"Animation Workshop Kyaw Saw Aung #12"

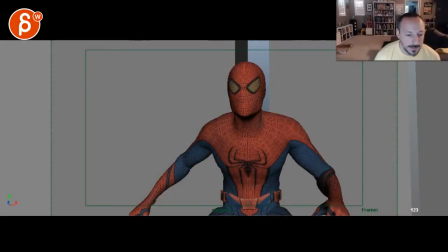All right, let's check this out. I'm gonna play the whole thing.
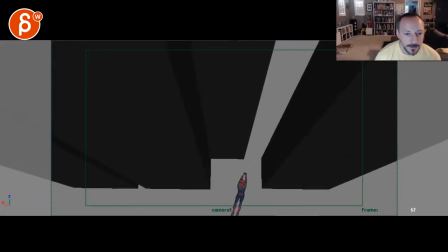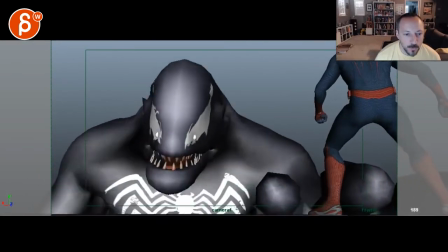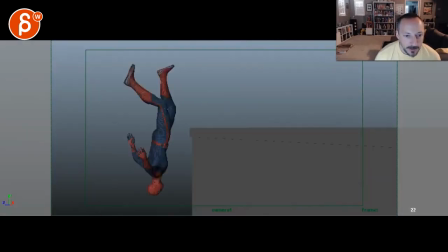All right, you got notes for every shot here. So, shot one, I leaned his body forward a bit and moved his body down for anticipation. I also moved him forward a bit when he jumped. All right, so forward and down for anticipation.
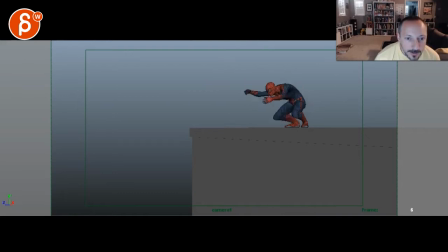Don't really see that. So you have a bit of a lean forward. I guess. It definitely feels better in terms of not just kind of exploding out of that pose.
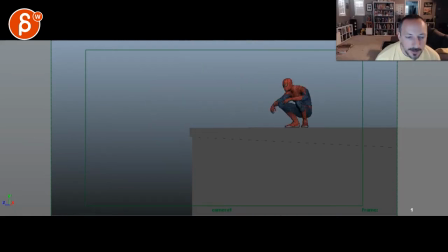There's a bit more proper mechanics to it. There are a couple of things about this first shot. So it's a bit tricky. So a couple of things here. As you go this low, you definitely want to start dialing up your foot rolls.
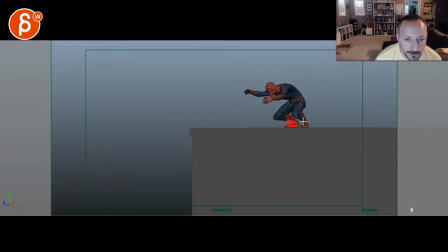It's just painful to watch when you have the shin so close to the foot. It feels like your Achilles heel is going to pop and blood is just going to come out here. So watch out for that. You definitely want to start adding compression on the foot, sideways roll and tilt, just some movement.
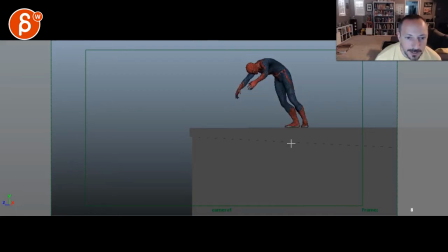Otherwise, it looks like this is cut off and this, these are just IK feet doing nothing. The other thing is, on a jump, you always want a full extension on your leg. And this seems a bit weak in terms of the force. So you want to be further stretched out, toes down.
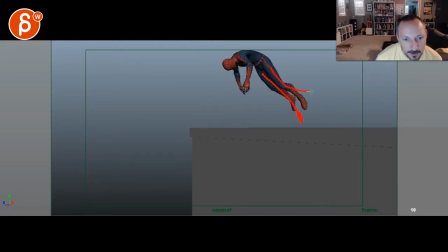And you can even have one more fully and then start, have one leg go back into this pose. So they're not doing it at the same time. So right now, this just feels a bit soft in terms of posing how he jumps off. I think you could potentially,
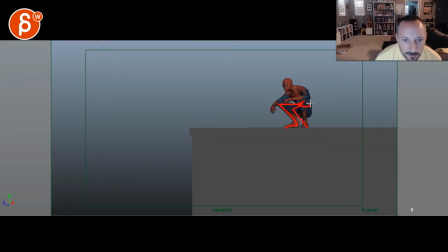I would potentially try a higher pose with him with his butt so that he's higher up here, that you have a bit more room for this arm, but it will also create
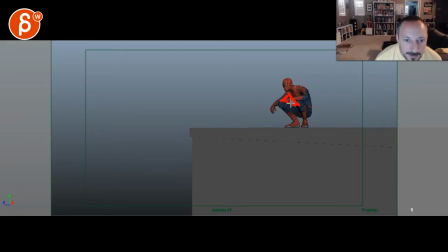maybe, hopefully, a bit more negative space between the body, the thigh, and the arm so that there's a nicer silhouette with this hand here. But it will also give you room to be, if your butt is this high, so it's a bit of a,
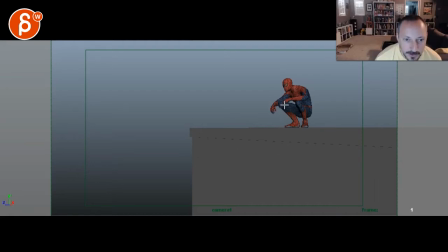that's probably too high, that seems more like a weird sitting, but just maybe split the difference between this and this high. So maybe the butt is around here. I'm just trying to find a pose where you have room to go down and then jump so that he's in a pose,
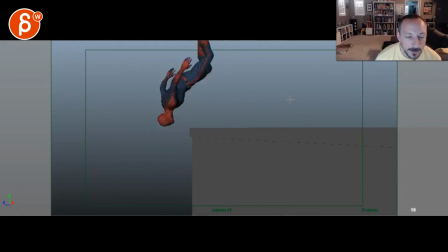goes down, leans forward, and then jumps out there. Foot roll, extensions on here. This still seems, I think this hand could be a bit more relaxed. The fingers could be a bit more straight on the index, just a bit more relaxed pose.
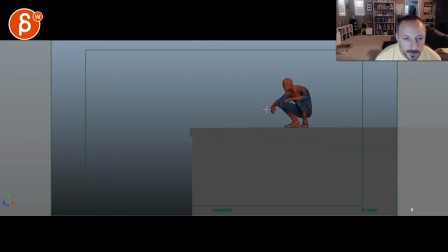This has a bit of a claw-like pose to it. But what's weird then is when you move, everything kind of moves at the same time. So you have hands, arms, the whole body. Now, given that this is a bit more realistic, yes, I mean, you want movement everywhere because the movement, realistically, the body's always moving.
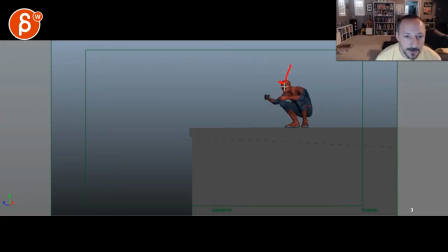No, there's always some keep alive. But the thing is, head goes down, arm goes up, body forward. It all just feels a bit too pose to pose starting at the same time. So you want to do potentially, you want to be in this pose and then his arms go up and then he leans forward?
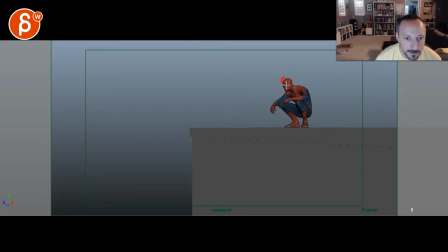Or do you want this and then maybe the head is a bit lower and he looks somewhere and then the head goes up, arms go up, and then he goes forward? Or he's like this, leans forward, then the head drags, and then the arms.
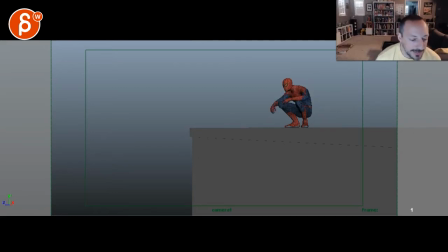You know what I mean? Like, you can pick whatever you want. It just kind of depends on what you want to do in terms of acting. But what also stands out and why I'm mentioning this is because your arm is here, your hand. And then one, two. So with two frames, you have this sudden arm shooting up here.
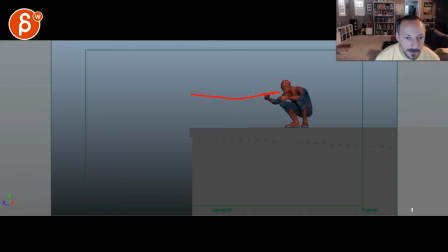And then it stays put. And it's almost on a straight, well, I can't even draw a straight line here. And then the arm just kind of stays put over two, three frames. And then it goes up and then over. So it's just a bit messy in terms of spacing and arcs. Just that whole beginning.
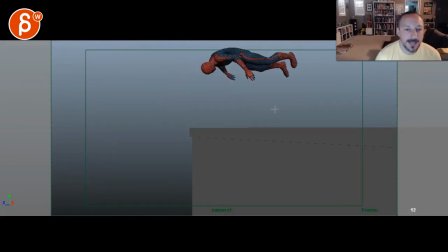He still feels like he's been, like there has been an explosion. Bam! And he just falls and goes, ah! Like, this seems like someone that's out of control with legs like this. It just doesn't feel like a,
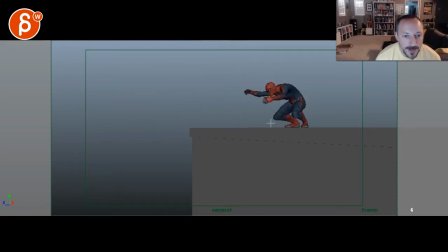you know, a person that's in control where you have potentially jump here and you don't want to look down here. I mean, you can always still look at where he's supposed to go. So imagine straighter legs, a cleaner jump, head potentially still looking here where is his arm.
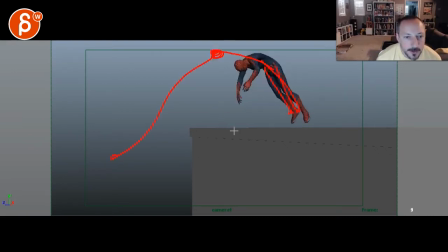So maybe he jumps here and you do a roll. So at this point, you know, his arms could still be, again, it could be like this, arms could still be a bit higher, one obviously offset, and then, or maybe even higher, that he jumps up and
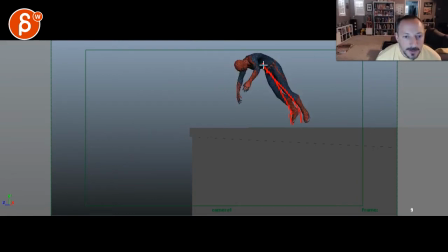brings up, you know, straighter legs, body a bit higher, head looking this way, an arm is potentially a bit higher, so then you can swing them back. So there's a bigger feeling of he jumps up and goes and then tucks his arms under, and that's the momentum and inertia that he's using for that roll.
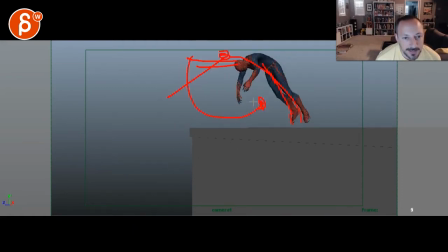Like right now, it just seems like he's just kind of lazily jumping. It still kind of that has that same bit of a lazy look, and it's just almost overcranked how far back your arms go. So since he's kind of jumping, just kind of falling, it could just be jumping out, again, arms potentially out, and then it brings them in.
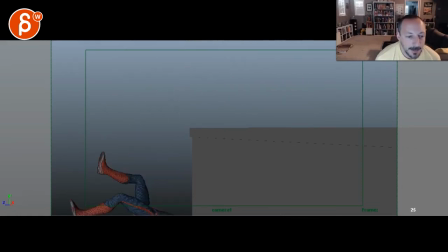I'm looking for something that's just a bit more elegant and purposeful, where he seems in control and he's a bit more stylized. And I'm not saying like in terms of a cartoony pose, but just, you know, it's Spider-Man, so you want to have some more Spider-Man-y poses.
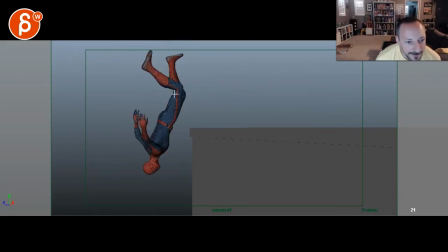And this just feels like that feels very straight with a sudden 90 degree angle. It's just, and these arms are too far back. It just, there's a certain elegance that's a bit missing. But I'm especially reacting to this with arms so far back, this, and getting into this.
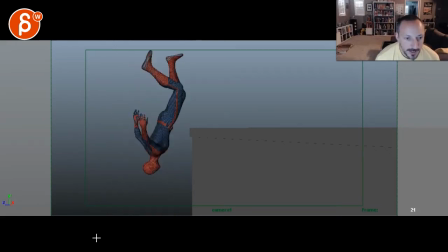It just feels like, again, he's just kind of falling versus I'm jumping with purpose and I'm trying to roll. Like I'm doing the roll here. So again, it could have a nicer line where the body is a bit bent, the head is bent here. And then you can kind of potentially have the foot go through here.
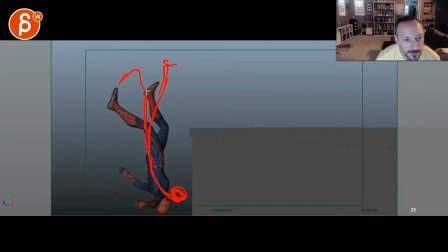And then maybe, well, that's a weird line here. Then the leg could be in a more bent pose. You know, you want to have a bit of a nicer line of action. And this just seems a bit messy. So I'm still not super smitten by this. And it's a fast shot.
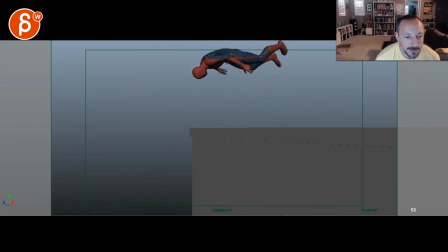It's just, this seems a bit soft in terms of a jump. Just watching it in real time feels like, that could be a bit more power, a bit more of a snap out of this. And this in real time going, wait, what did I see? I just see flashes of these poses in real time.
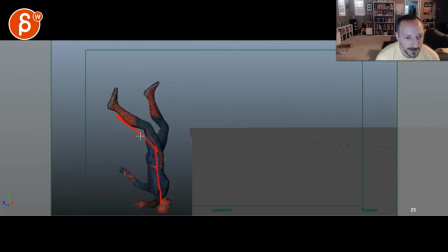So that's what I'm seeing, feeling, this feels slightly, it's too straight, these guys, and then the bent legs. It doesn't feel like he is, like I said, in charge of that pose. It feels like he got shot. Some explosion right through there. That's kind of what I'm seeing here.
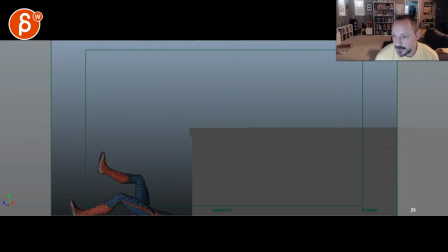Shot two, changed the camera position and tweaked his body not to look like a wooden piece moving in one direction.
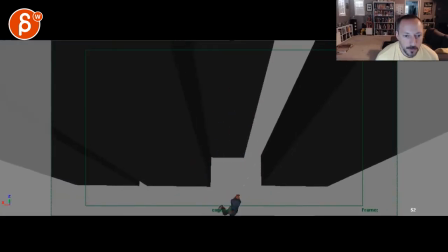Cool. I think you could potentially...
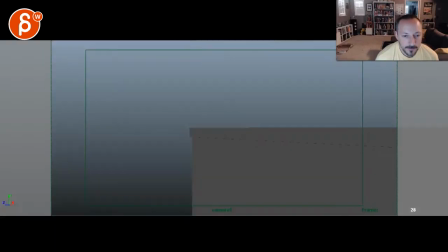It's a tricky thing. Given that he's going off screen, we could potentially cheat with the pose sync up, meaning...
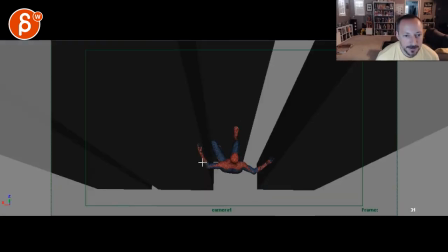I mean, he's already on his back, and then here he is already straight, you know, up and down. So it's already a bit of a cheat. So what's a bit tricky in this one is that there's so much movement from here to here.